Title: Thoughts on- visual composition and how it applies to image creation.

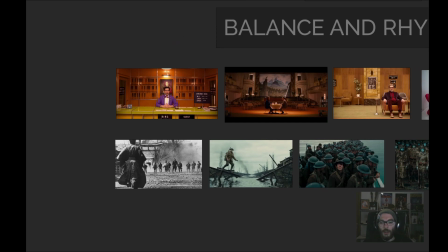We have really strong silhouettes standing to each other.
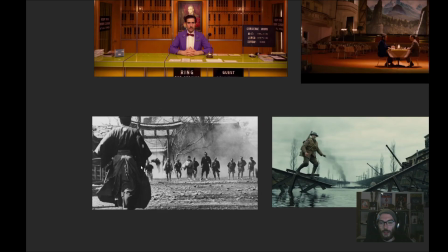The lighting is really bright, the contrast is really strong. Really, there is a feeling of tension in this frame.
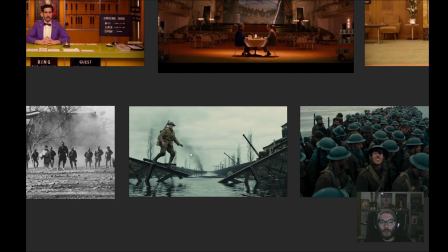Here from the movie 1917, which was a really beautiful picture, you can really see the imbalance here. The silhouettes are speaking of bad place.
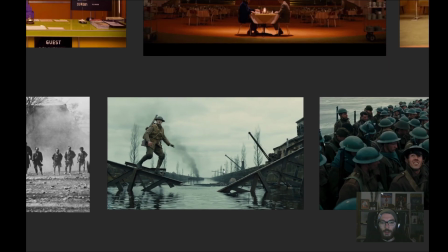It's kind of a disturbing scenario here, and all those sharp elements and contrasts against the white overcast sky really speaks of dangerous location.
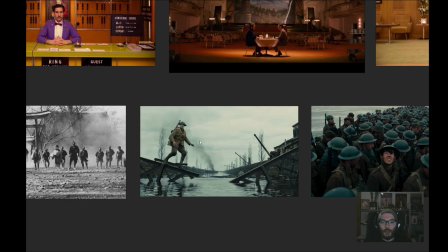Also, even looking at our character, we can clearly see that he is not well standing on his feet. He's in discomfort, so it really speaks of itself, what is the place and feeling there.
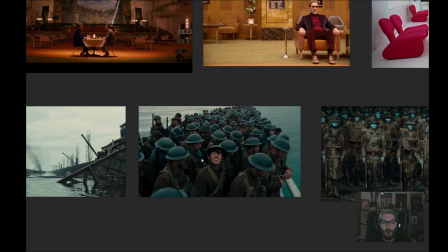You can see such order, and only this guy is looking up, so
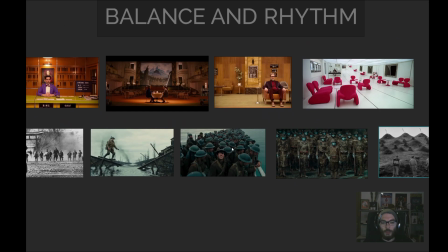clearly he becomes our focal point, and the composition is making our eye go directly there.
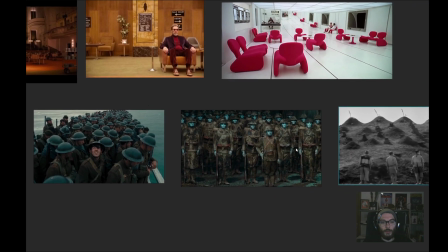Same here, order and unity.
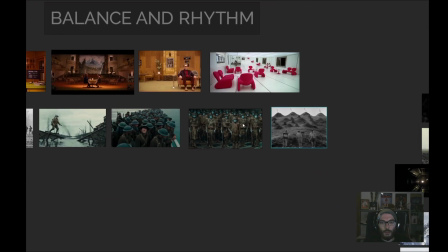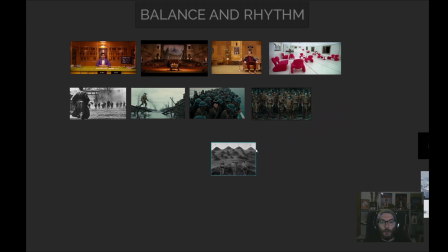Speaking of those, we can see that symmetry can cause a really different emotions in the viewer.
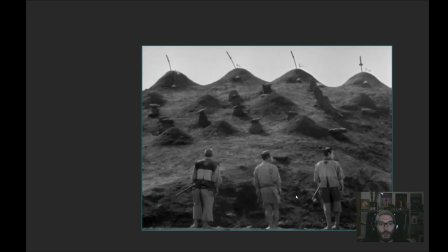He can cause calmness with this symmetry, even that this is a funeral. Something in some feel it feels peaceful.
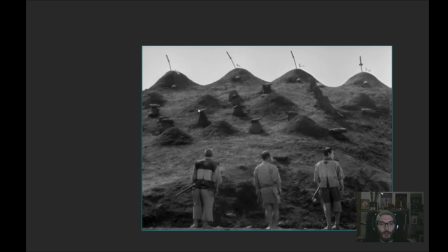The guys are standing still against all those elements that are repeating in the background.
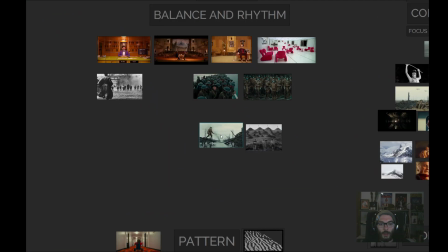But also it can cause discomfort.
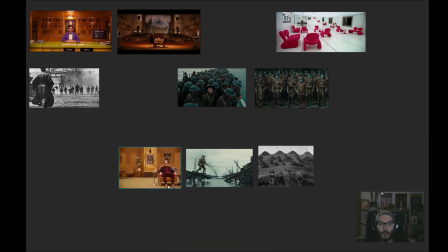It can cause kind of a sad emotion.
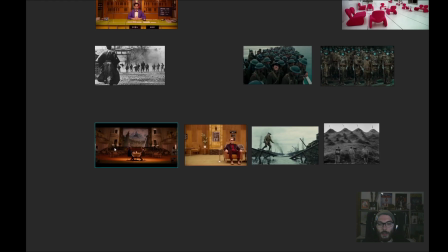It can cause unity and good vibes, basically.
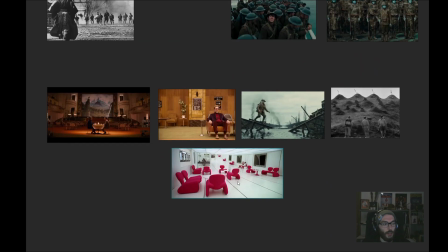It can cause something chaotic and suggesting that the location is some sort of
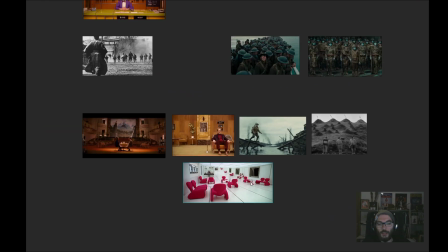bad place and disturbing place.
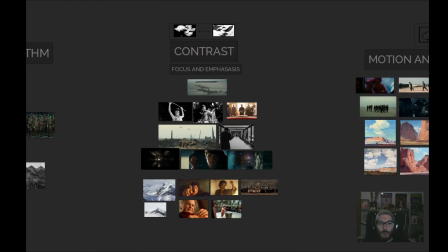Let's move to contrasts, where examples are as good as the previous ones.
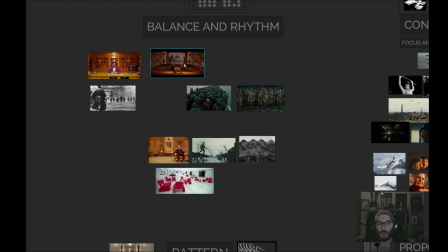I really enjoyed gathering this mood board here.
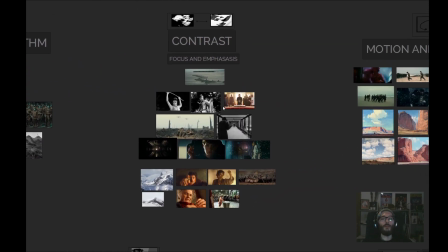Those are all frames and from movies that I really find compelling and interesting to look at. After all, composition is
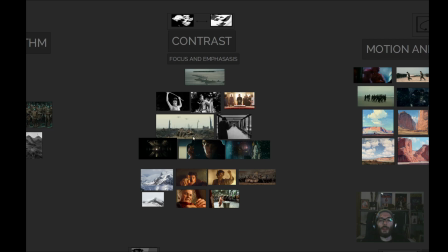suggesting visual interest in your painting, and contrast and all those elements we have here.
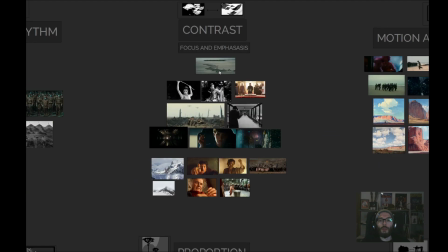Focusing on contrast here, emphasize on your focal point with contrast is a good point to make here.
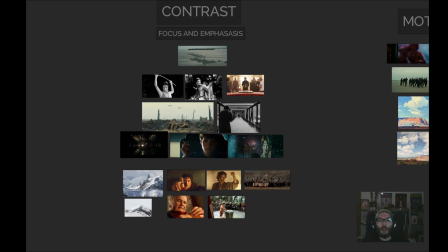You can see that in every frame we have instant look at our focal point, and our elements are really carefully put together
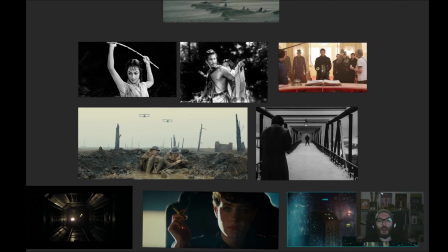to make our eye go directly in one spot and not keep going around and wondering where to look at.
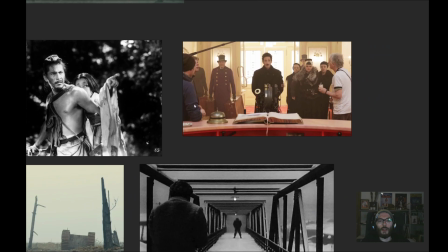Everything, everything is really put well together as a lighting.